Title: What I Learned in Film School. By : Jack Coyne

We'll get into that. Number 2, rhythmic. Rhythmic editing refers to patterning of shot lengths. So by making shots more or less the same length, the filmmaker can make a steady beat.
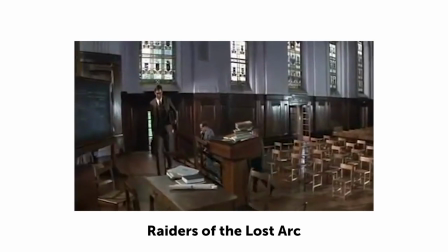263s
Gradually lengthening shots can slow the rhythm of a movie, and gradually shortening shots will accelerate it.
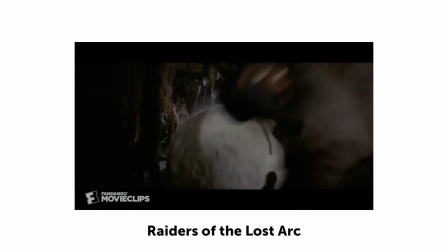270s
All these choices have unique impact on the viewer.
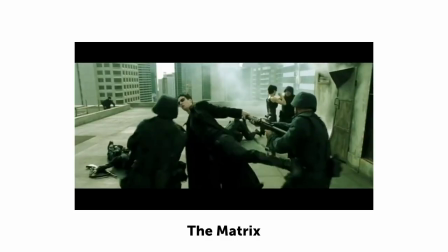274s
Think about an action movie, for example, how fast-paced the cuts are and how they get faster as the movie goes on. It creates tension. That's rhythmic editing. Number 3, spatial editing. This one's pretty fun. So this is how filmmakers use editing to help shape the viewer's understanding of a space. There are a lot of Hollywood movies that are shot in Hollywood, obviously, but they'll use exteriors of buildings in New York or Paris or whatever.
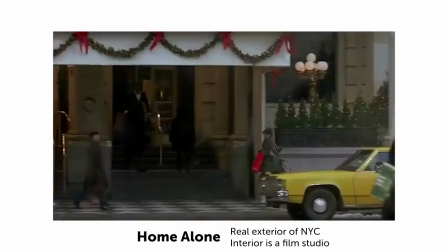301s
And the audience will think that these films were actually shot on
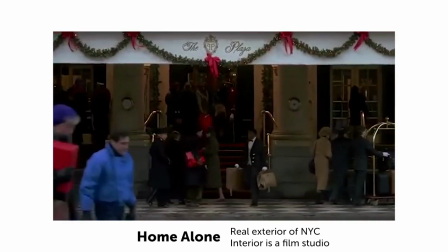305s
location because they use those real authentic exteriors and then cut in to interiors.
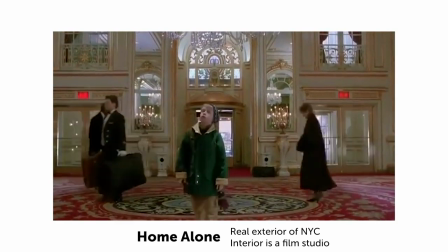311s
It gives the audience the understanding that there's a spatial relationship between those two shots, even if they're not really connected. It's a nice editing trick. Okay, number 4. You have the Kuleshov effect. Oh my God, the Kuleshov effect was invented by this guy, Lev Kuleshov, a Russian film student. And here, I'll show you like an image, a picture, we'll pull that up.
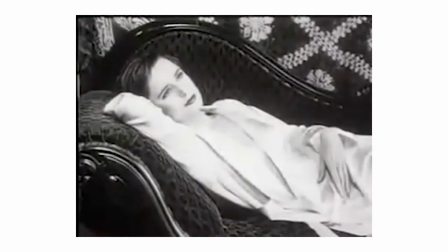334s
But what he proved was that the relationship between two shots can create a meaning
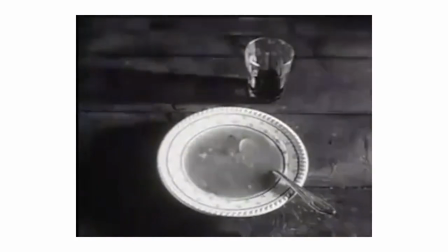339s
that doesn't exist in each one of the shots individually. But that's the Kuleshov effect.
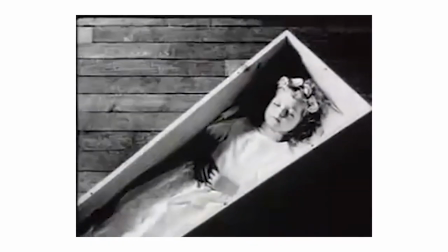344s
It shows that the audience will create in their mind an understanding of the relationship between two shots that doesn't actually exist.
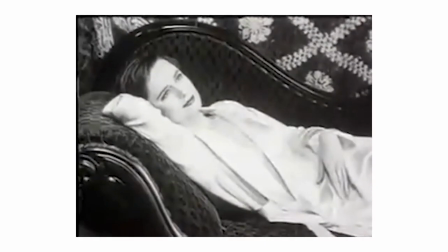353s
So it's a really kind of unique technique that you can use as an editor. That's pretty spicy. Okay, let's keep going. Okay, number 4, temporal. Temporal editing shapes the audience's understanding of how time works in a movie. So most Hollywood movies, for example, are about an hour and a half to 2 hours long. But the stories can be anywhere from weeks to months to years. Obviously, the way that a filmmaker is able to make time go much faster than it does in real life is through something called temporal editing.
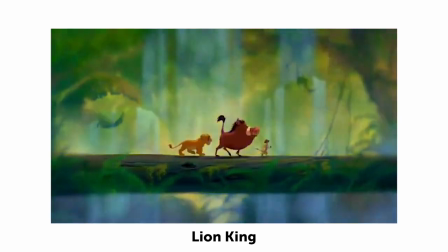388s
Obviously, you can skip a lot of time or elide time. This is the most common use of temporal editing.
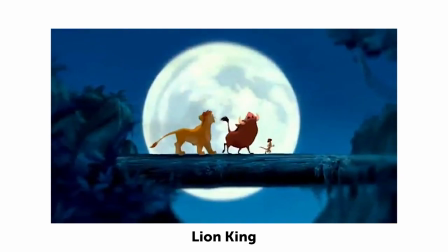393s
If I have a shot of myself walking into a coffee shop, I can cut immediately to me actually picking up my coffee, and the audience is going to understand that those two things are connected. They're going to forgive me for skipping the amount of time it would take for me to walk from the door into getting coffee and order and all that stuff. You can also slow down time with editing. I'm sure you've probably seen The Matrix.
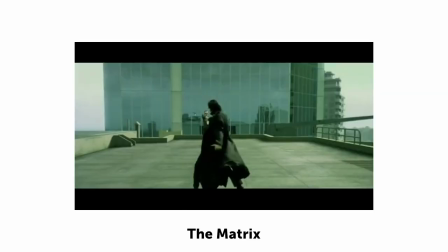416s
Remember that scene where he does the... That's actually an example of using editing to slow down time.
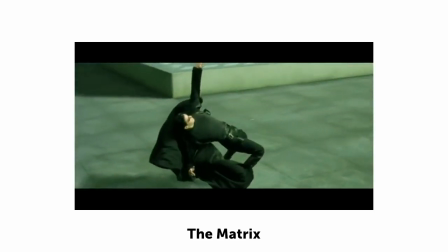422s
As the camera's moving around, what's his name? Neo.
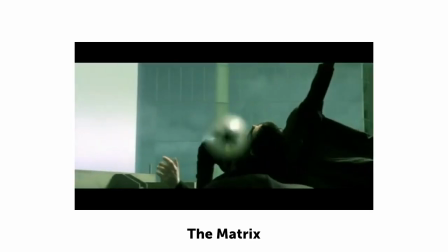426s
As the camera's moving around Neo, it's actually lots of different cameras that are cut together, and they're slowing down time to create that special effects shot. If you want to learn more about that shot, it's called bullet time. I highly recommend looking up that. That's pretty much the basics of everything that I learned in film school in, how long did it take, 5 minutes? Not bad.
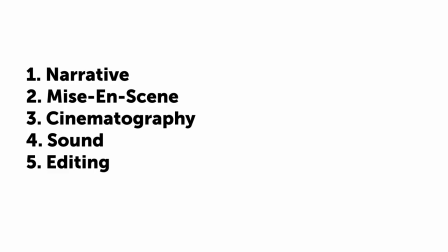449s
As you watch videos in your life, try and think about how filmmakers are using all these techniques, especially editing techniques.
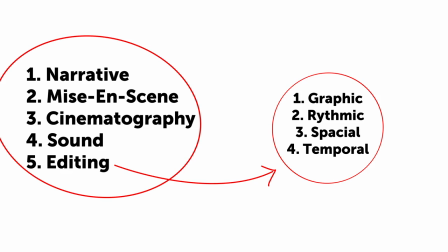457s
So there's this challenge that's going viral on TikTok right now that is a pretty good example.
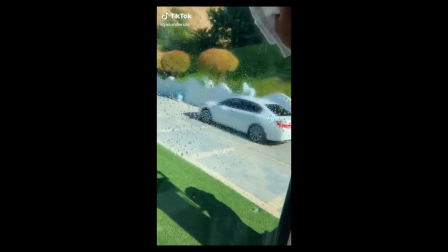462s
Maybe you've seen it. It's called the Wipe It Down challenge.
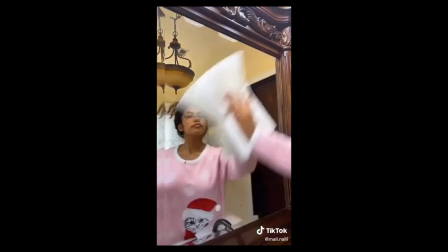466s
As you watch these videos, think about how the filmmakers are using a graphic match to seamlessly cut between two different shots. It feels like magic, doesn't it? That's because it is the magic of editing.